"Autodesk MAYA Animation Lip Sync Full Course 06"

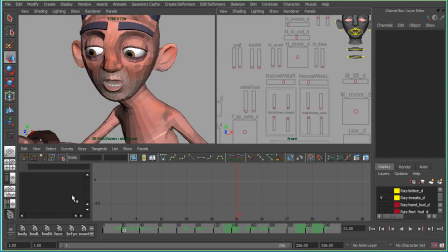So I'm just going to grab everything.
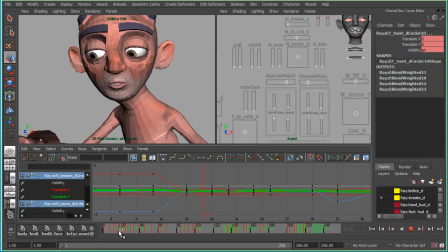And I'll just grab all of these. I think I can just bump over. So now I
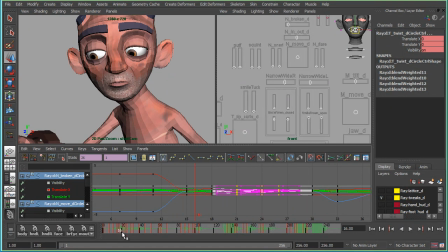have an extra frame of his mouth being open, and I think the N and the T still sync up pretty well right here.
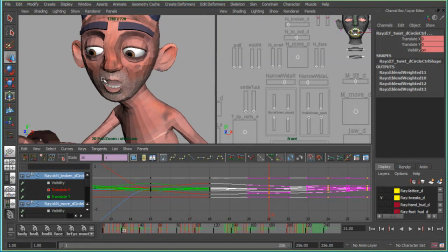And I'm seeing here when he opens up for 1, this corner is coming up a bit, and it's coming from here where it's kind of frowny. So it's down, then it's going up, and then in the next pose it's down again. So here where it's high, I'm just going to lower it a little bit.
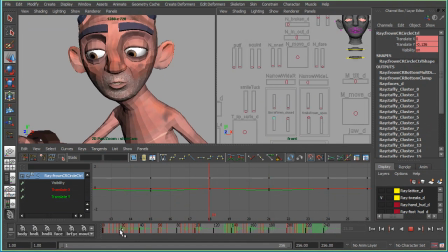And I think that fixed it, so I'll move on to 10.
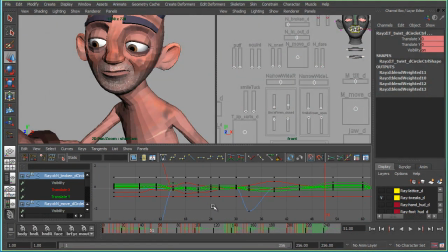And the trouble I see here is between this pose and this pose. And it gets kind of morphy in a strange way around like the upper lip in this corner.
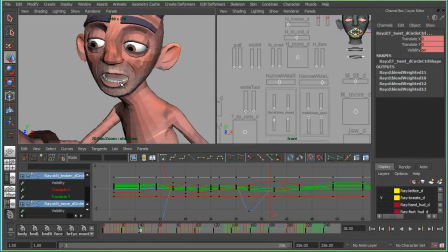And also the upper lip is staying low too long, so it's low and then it pops up pretty quickly to reveal the teeth for the end shape. So I remember I did that when I was working with some combination of the blend shapes because I was trying to make this corner flow. I did that when I was blocking it, but it just got kind of messy unnecessarily.
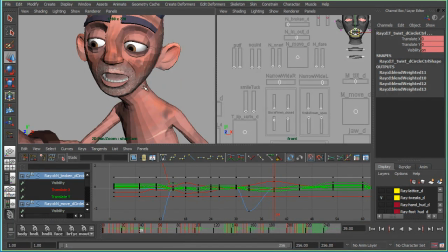So I'm going to delete this in between, basically, so it's a cleaner transition. But I do want to keep the jaw value because this is where it's open the widest, and same thing with the wide and narrows for the corners.
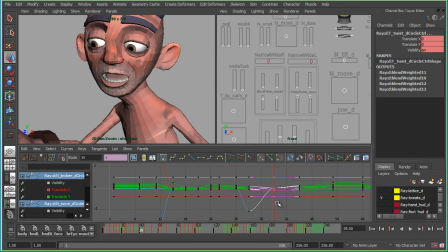So I'll deselect those controls, but I'll delete everything else. And now you can see how it changes right here. And so it's similar, but it's just kind of a cleaner in between. And I just set the keys again so I can step back and forth.
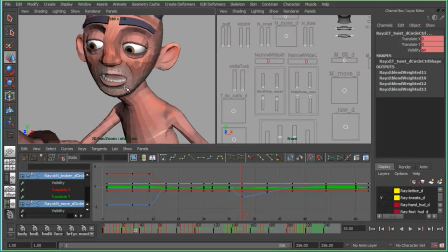So this is the first open, and then the new in between, and then getting here. So I think it's just working better. It's cleaner. So that's that. And now when it's closing,
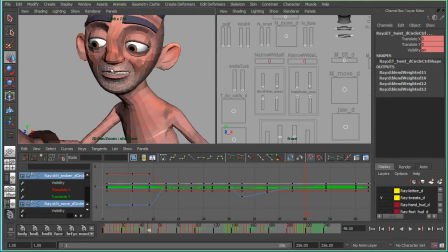the trouble here is that the upper lip is raising up before the bottom lip gets to it. So I want the upper lip to wait for the bottom lip to press up on it, then they'll both move up together. So I'm going to select everything again.
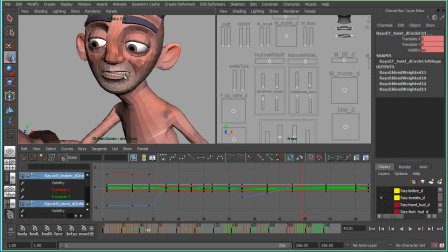And I guess this is about as high as I want the upper lip to be before the bottom lip gets to it.
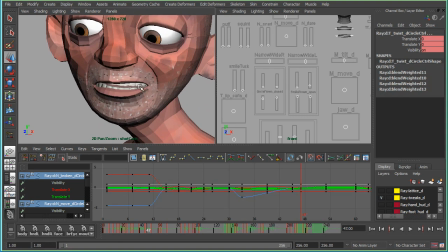So this is about where I want the upper lip to wait for the bottom lip. So I set keys here on everything. Okay, so here at the top of my cursor is where the bottom lip should be, and okay,
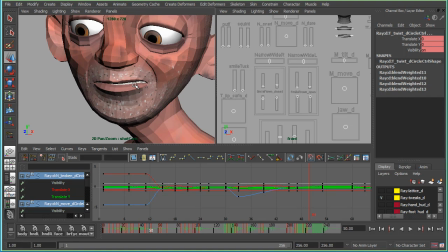so it looks like about here is where the frame where I need to adjust it so it's in the right position for the bottom lip to meet it. So I'll set keys there, and then I'll use this control to lower the lip to it. That might be good.
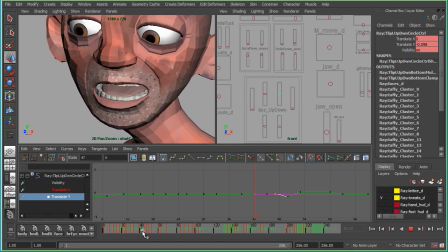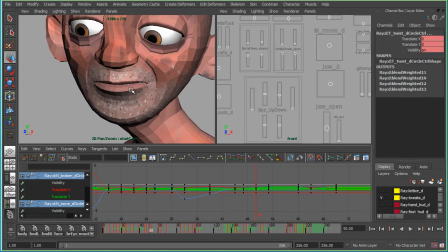I'll say it's good enough for now. Here the lips connect, and then they raise up to this pose, and then it's just frozen here for a little bit. So I want this to keep moving. So I guess I'll go to the last frame, and I'll just move the whole mouth up a bit,
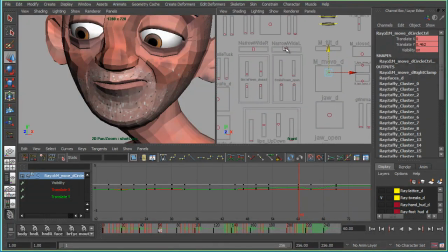and also widen the corner. I'll narrow the corner.
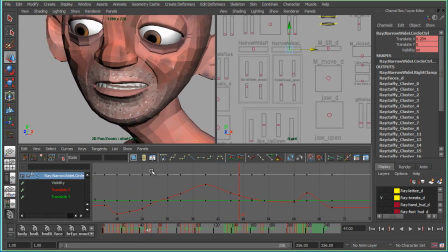Okay, so now it's kind of flowing into that closed shape and it's pressing up.
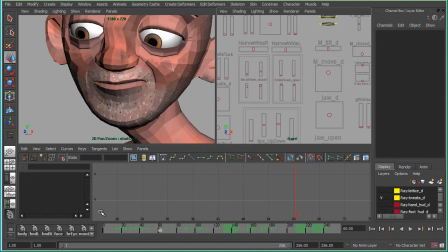And I guess I'll work my way out of the smack.
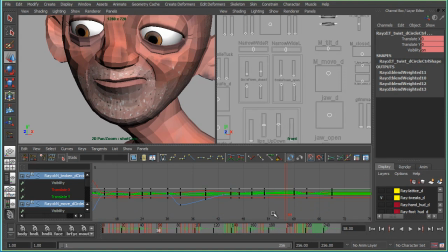So I'll go back 2 frames, set some keys, and now here on this last frame where the mouth is still together, and then it opens up. So on this last frame, I'll just lower this again.
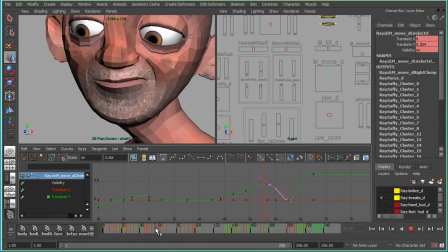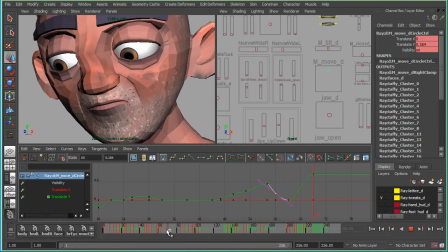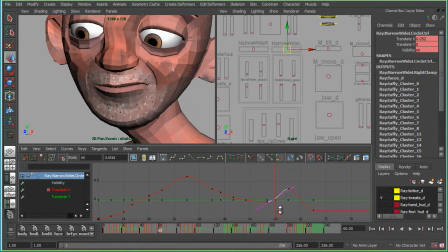And try the same thing with the corner. I'll just move it towards the next value.
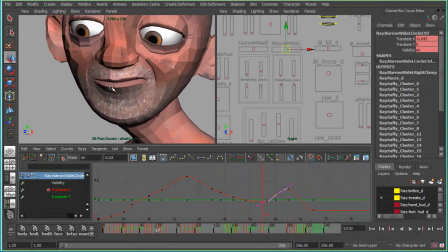All right, I like that. So now it's settling into this shape, kind of pushing up, and then it widens and drops as an ease out of that pose into the smack.
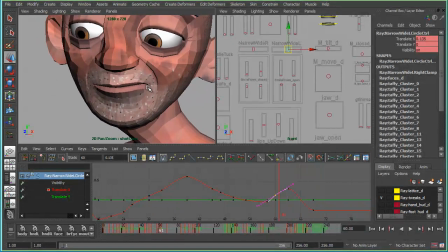And coming out of this pose, it's widening a bit, and then it goes into a narrower pose.
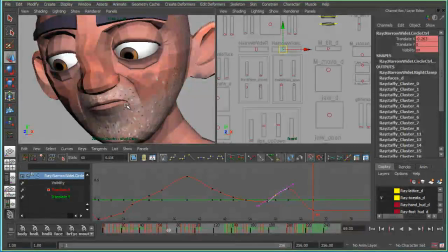So it kind of widens and arcs around like this, and then gets to a narrower pose. And here, it's just frozen in this pose all through here. So I'm going to ease into it and work with that arc. So I'm going to keep it narrowing as it goes on.
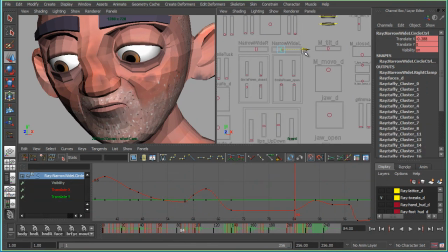So I'll just go to the end, grab the narrow controller, pull it in, and also this one, just move everything up a little bit.
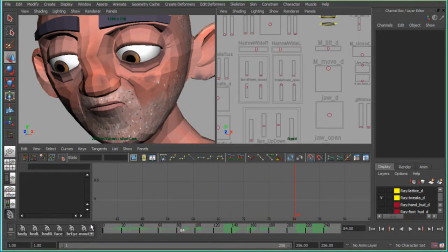And now,
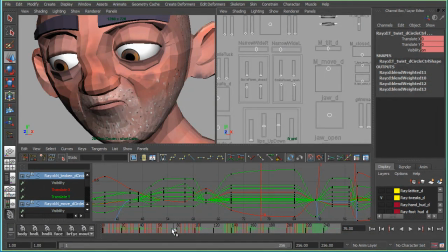so now it eases into that pose. And just to smooth this out a little bit, it kind of gets there quick, then kind of flattens off a little faster than I'd like it to. So I'm just going to even out that curve just by adding keys here.
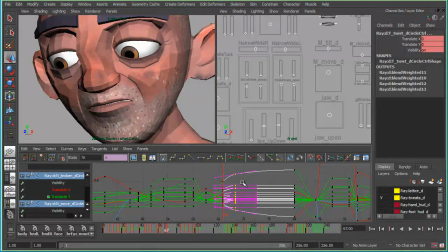So I'll just set a key on everything, and then I'll just grab these keys and bump them over with my hotkey, and that just creates kind of a smoother transition. And
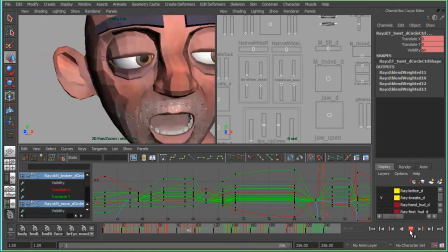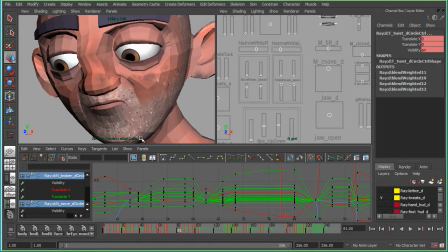so it's working well enough for now, so I'll move on to
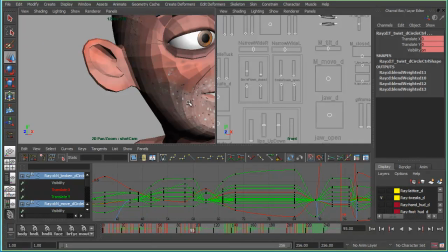about a 4.
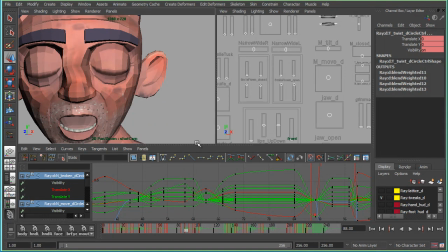And here his mouth is opening before he starts making the sound, and that's because when I was in stepped, I didn't set the key
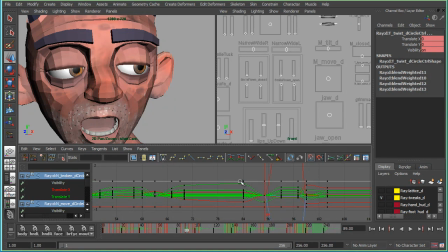until I was on the frame where I heard the sound. But when I splined it, there's a transition happening, and that transition is starting before where I set this key.
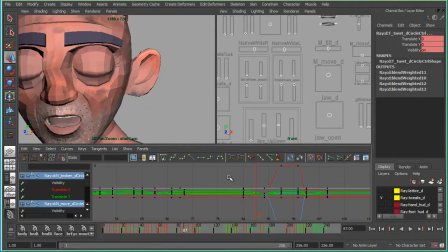So it's happening here before the sound, and that's easy to fix. I can just grab all these and bump them over.
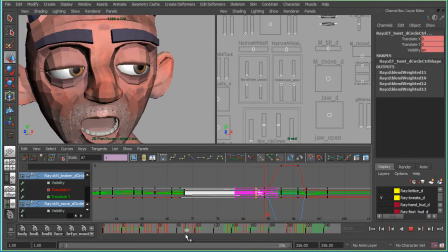And here I'm going to give them a little hint of a smile, and that's partly for performance. I was thinking it can be like a no big deal kind of a smile, and also it just helps with the flow, because here the F is the same,
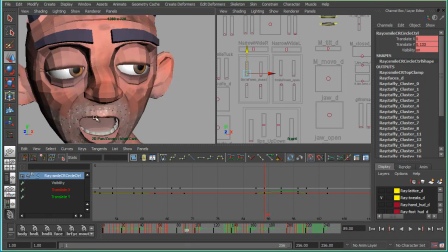but if it's coming from a smile,
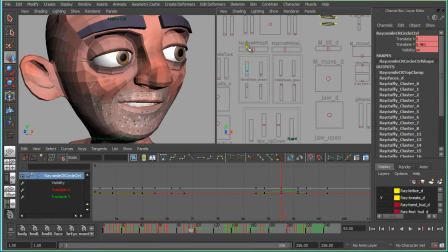then I can have the first part of the F be a little smiley, and then the second part of the F is not smiley, so
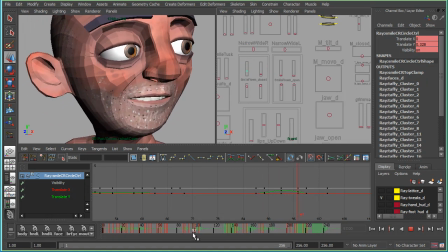it's flowing down and in towards the oo, so that helps with the flow,
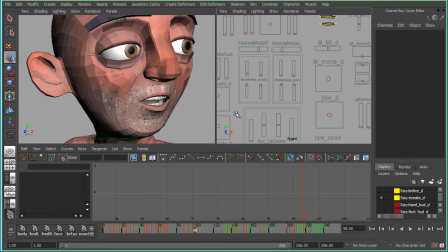and I also thought it worked with the performance, so that worked out.
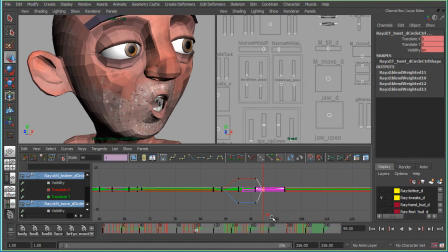And here, that's just too fast, so I'm going to bump it over.